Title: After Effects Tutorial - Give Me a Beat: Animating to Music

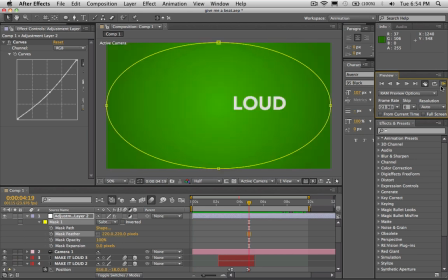(45:22)
All right, here. It doesn't add a lot to it, and in fact, I would probably take it down a little bit. I feel like it's too much right now.
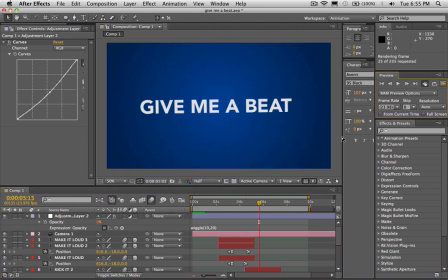(45:34)
We'll maybe make the max wiggle value 20, just so it's something real subtle on it. You know, we don't need to scream at people with our effects.
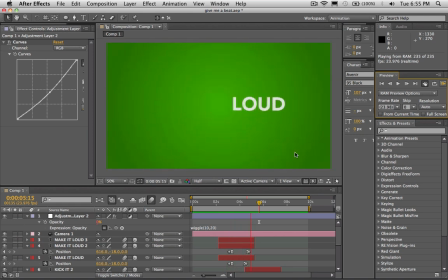(45:47)
You know, being subtle is a good thing. So let's turn back on our music here and let's do this final outro, because we got our last beat that's right here, and we should be doing something cool there.
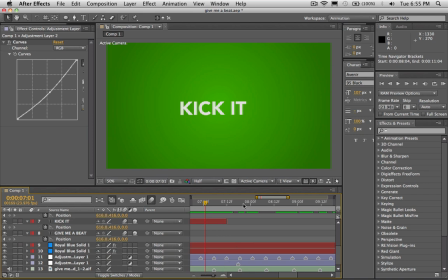(46:07)
Or is that our last beat? Oh, it looks like we got one more full measure here that we don't have accounted for. Let's go ahead and check this out and see what we're...
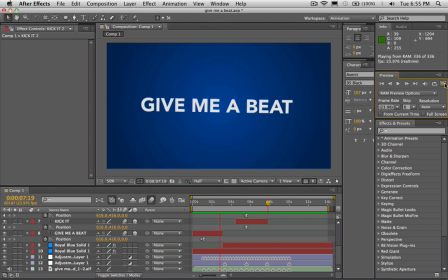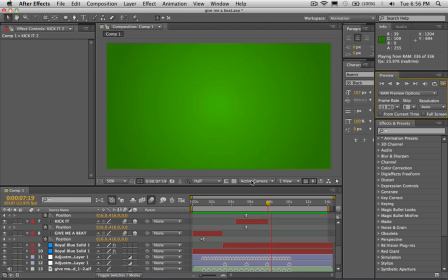Okay, yeah, so it looks like we got a whole measure here. We got a whole measure to account for to put something in there, so dang it, we're gonna put something in there.
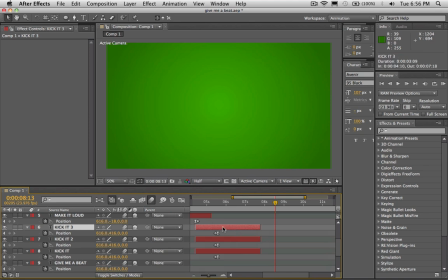(46:45)
We will not stand for boring videos. Okay. Okay, so I'm gonna go down to this next one here. And I think I'm going to go to an old rap staple.
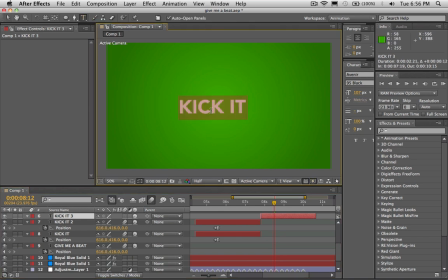(47:05)
When you don't have anything at all to say, it's usually good to just default to an or a yeah. So we're gonna add an and a yeah to this, because that is really gonna make this video just amazing.
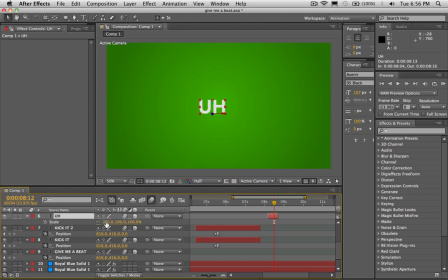(47:24)
So I'm gonna hit S on our layer here, and I'm gonna position this in the middle here. So I'm gonna have this on the 2 beat one. Actually, I think I'm gonna have it happen between the 2 and the 3 there.
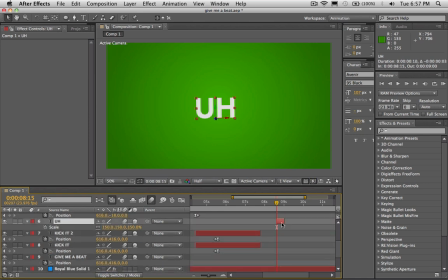(47:46)
Just to be a little bit more interesting. I'm gonna duplicate the and I'm gonna add a yeah, because you can't have an without a yeah. Let's see here, and I think I'll add it between the 3 and the 4.
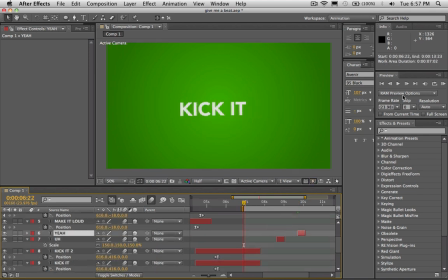(48:06)
I don't even know if this is gonna be interesting, but whatever. Yeah. Okay, that is so, that really just added a lot.
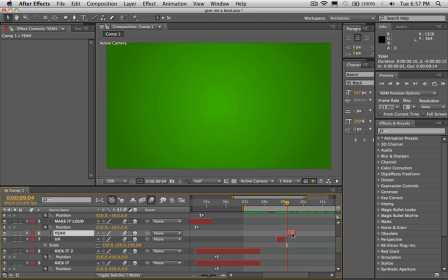(48:25)
I'm gonna go ahead and move this a little bit closer. And I think I'm gonna have the yeah. This is an old staple of mine. When you wanna end a video, you just have the text fly towards the screen right on the beat,
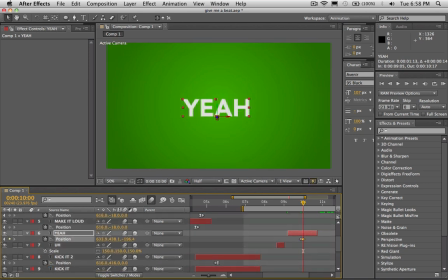(48:43)
and then that makes a perfect point to just make a hard cut there and just have your video go to black,
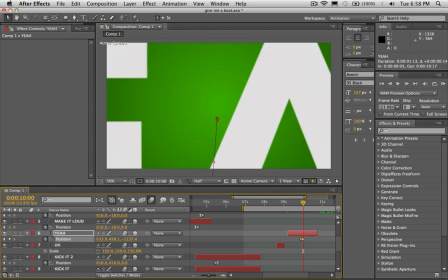(48:50)
and then you are over.
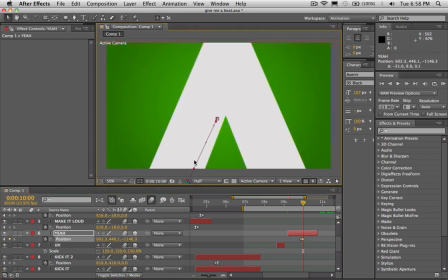(48:52)
Now when this thing zooms forward, I kinda want it to zoom forward so it's so that the text is gonna be making the screen completely white there.
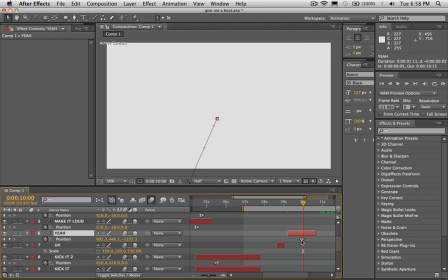(49:01)
And then that is gonna be our edit point right there. And we'll do that inside a final cut there.
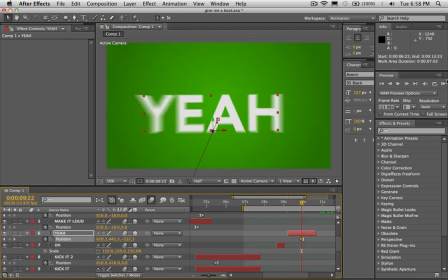(49:10)
So we'll trim it up in Final Cut when we output it. So let's just check this out and make sure it's right on the beat where we want it. Okay, So it looks like it's flying in right on the beat where we want. I'm just gonna trim our yeah a little bit.